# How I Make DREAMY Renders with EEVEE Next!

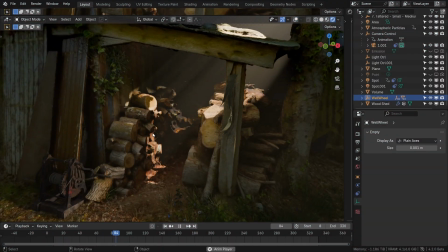Welcome back. At this point, working in Eevee Next looks more and more like cycles.
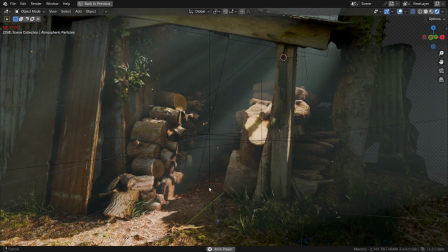We'll soon see how by going over the lighting process of this foresty wooden shed environment.
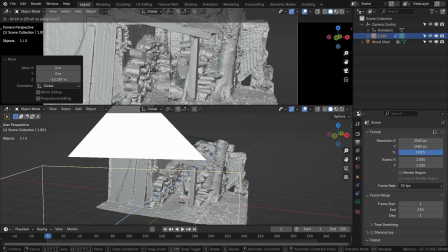This is the photo scan that we're going to use, and while I set the scene up, I'll show you two renders.
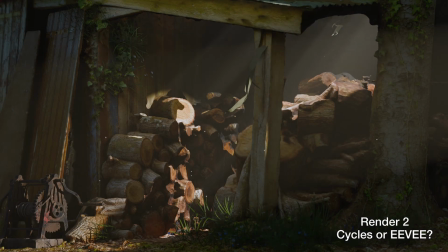Let me know down below what you think is rendered by what engine. We'll break it in the end.
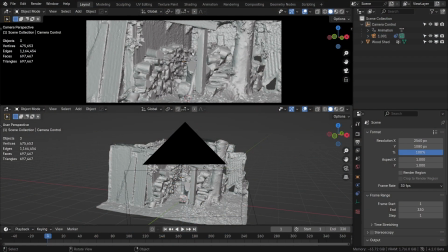We've got a camera view up top and 3D viewport down below. We'll disable the overlays, the gizmos and the header so that we have a clean area for the camera view.
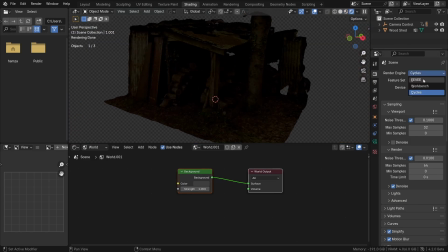In the shading workspace, we'll set the render engine to Eevee and turn on ray tracing, which is the main determinant of global illumination. To give an ambient light, we'll start with giving some strength to the world lighting,
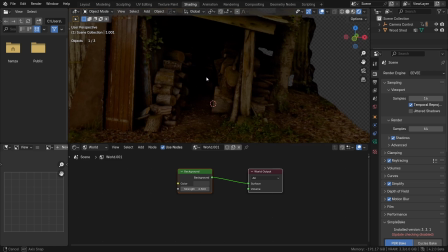and a tiny bit of dark green tint since this is supposed to be in the middle of a forest.
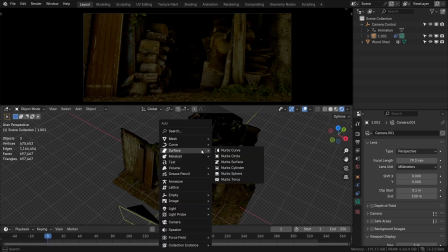If we inspect the model, there are holes at the top, which we can conveniently use to shine the light from, and they will help in breaking up the light pattern as well.
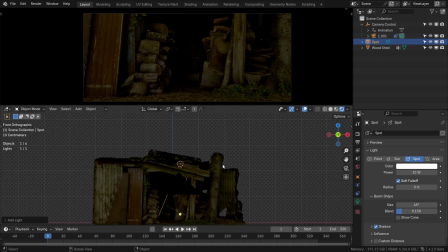So we'll add a spotlight. You'll see lighting artists in game development using them quite often because they offer a great degree of control and flexibility of the overall look. Lights falling from an angular perspective look more interesting than from top down. So we'll tilt the direction of the spotlight just a bit for it to shine over the woods placed at the left side of the camera.
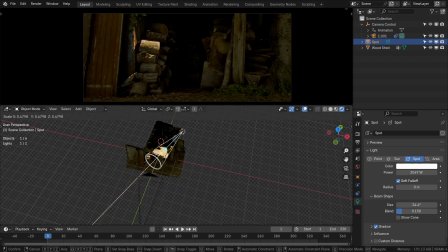And we can decrease the size a bit just for visual clarity. Now once this is set up, we can move this in the y-axis to see what patterns of light look more interesting.
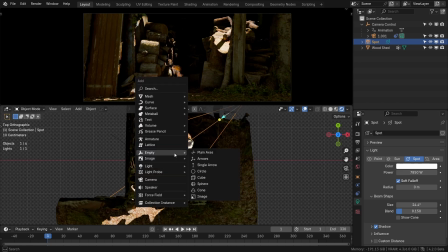To portray a bit of a mystery, we can keep the far side relatively darker, and this gives depth and contrast to the scene.
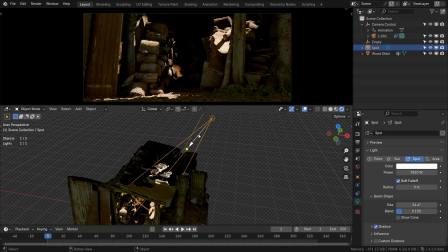With our usual higher light control setup, we can add an empty and set it as a target for the track 2 constraint over the light. Once that is done, we can move around the empty to change the direction of the light fall at the distal end.
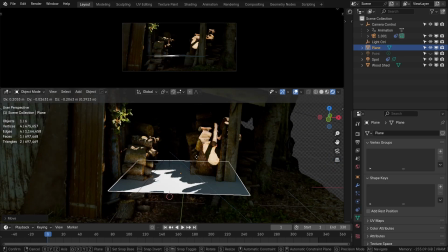As a demonstration, if we bring in a reflective surface, we can see the simulated light bounce in Eevee Next in these areas.
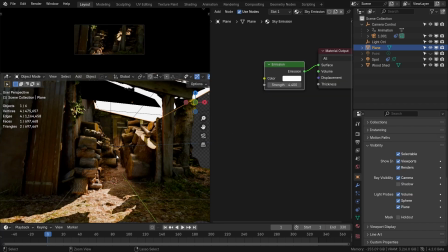Do bear in mind that emissive objects give out a screen space lighting,
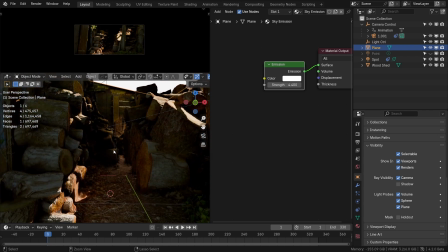meaning that if the source of light goes out of screen, the global light bounces cease to exist.
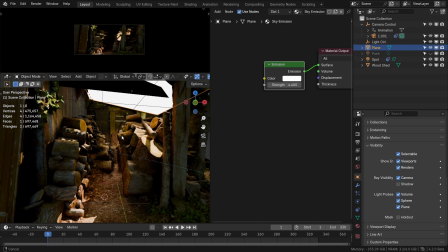We can demonstrate this by going down the tunnel like this, and you can see how it darkens as we go along.
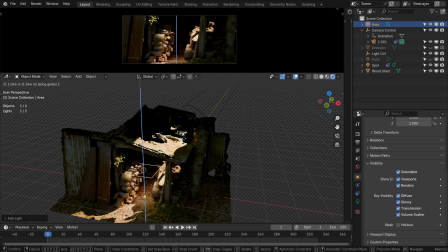Now this distal area of the shed has zero visibility because the spotlight only illuminates the front.
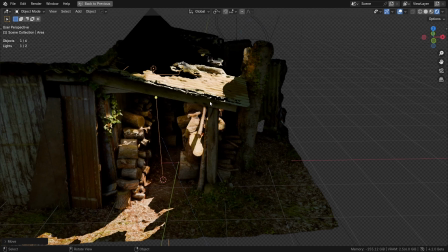To give it a bit of gradual fall off, we can introduce an area light.
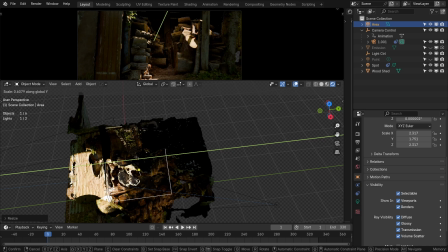We'll resize it to about half the depth of the shed and move it along the depth axis to see where it visually settles the best.
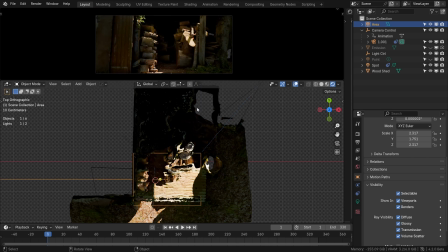Putting it right in the front gives the light a good gradient fall off to the back.
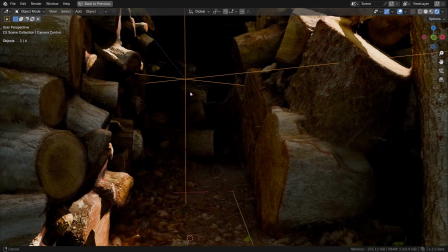Now because this is a direct light coming from the area light, it does not go away when the light is off the screen.
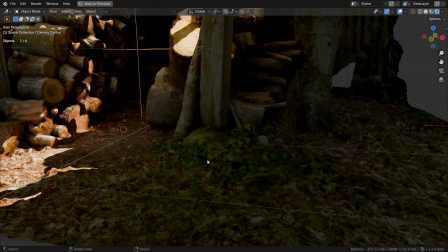In other words, direct lighting is not screen space, whereas the indirect or bounce light is.
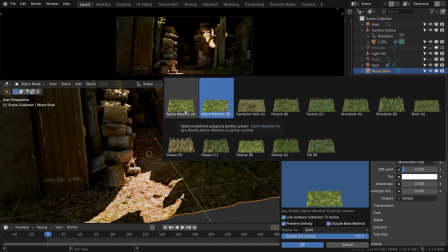Now the model itself is very static. We need to add some props and dynamics to it to make the scene lived in.
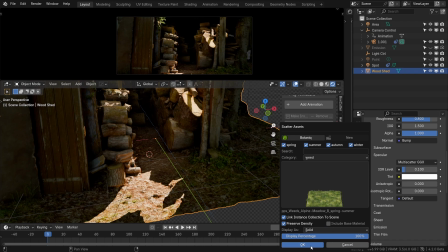We'll start by adding foliage in selected areas. For this I use my favorite add-on for all my foliage requirements, and it's called Botanic.
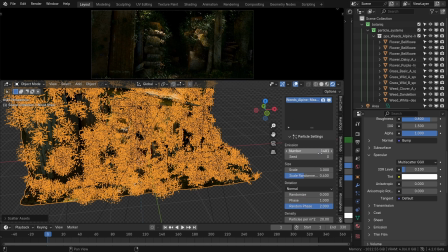It has all sorts of trees, shrubs, grass, and these pre-made grass biomes that I find myself using quite a lot.
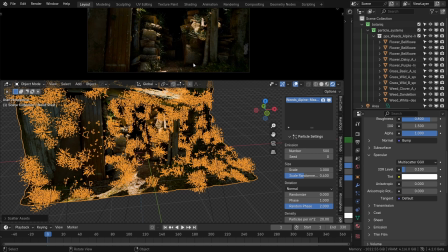I've linked the add-on in the description for you to check out.
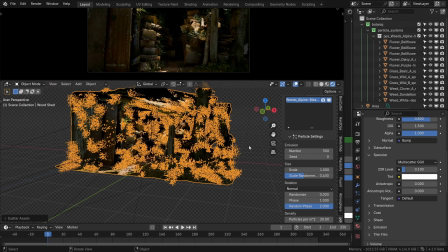This distribution is powered by a particle system, and we can see that this foliage instantly gives character to this model,
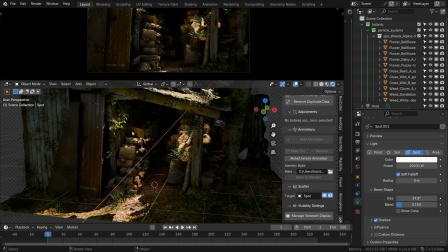even though it's randomly distributed all over. But we do have tight control over where the assets are placed.
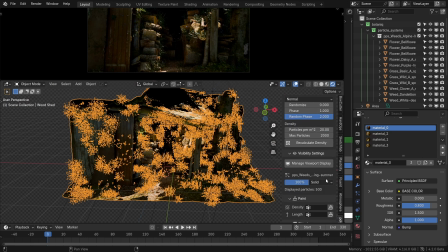We can do this by using weight paint method, which conveniently is present just here down below.
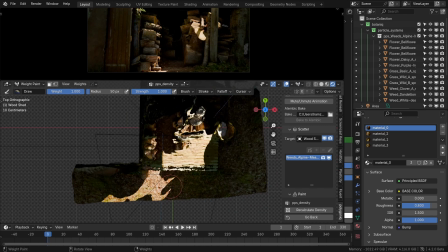This is now effectively a brush that you can use to paint the foliage on the surface.
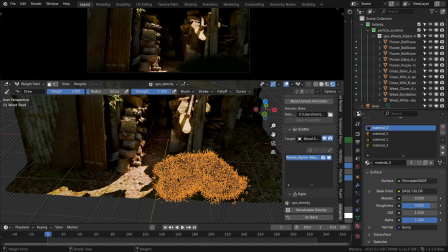So we'll paint over the areas which show green grass over the photo scan to cover these low fidelity,
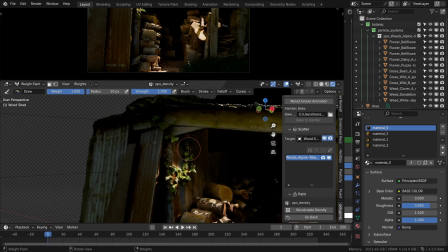blobby areas, and overlay them with high fidelity foliage. We can even turn on procedural wind through Botanic, but we won't be doing it here.
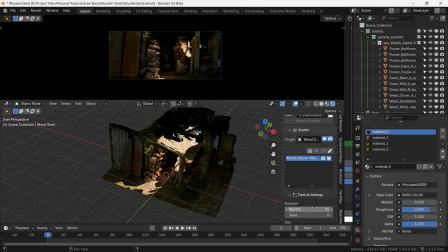Once we've covered the green blobby areas, we can turn down the particle count to a bit more reasonable amount that visually makes sense.
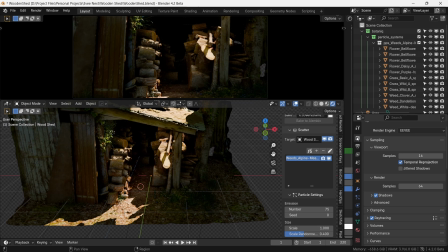Now this is how it looks in Eevee, and this is how it looks in Cycles.
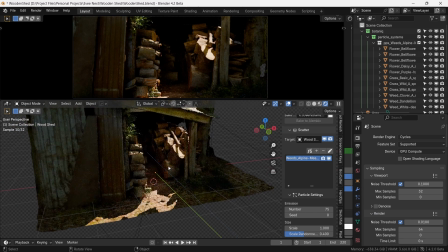Do you identify any differences? Pretty close enough in my opinion, with the added advantage of real-time rendering.
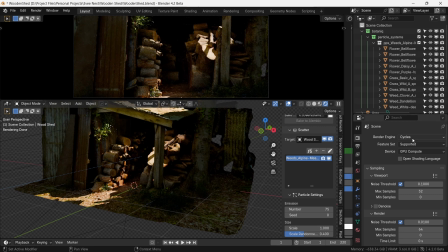So we'll switch back to Eevee now and continue our scene development.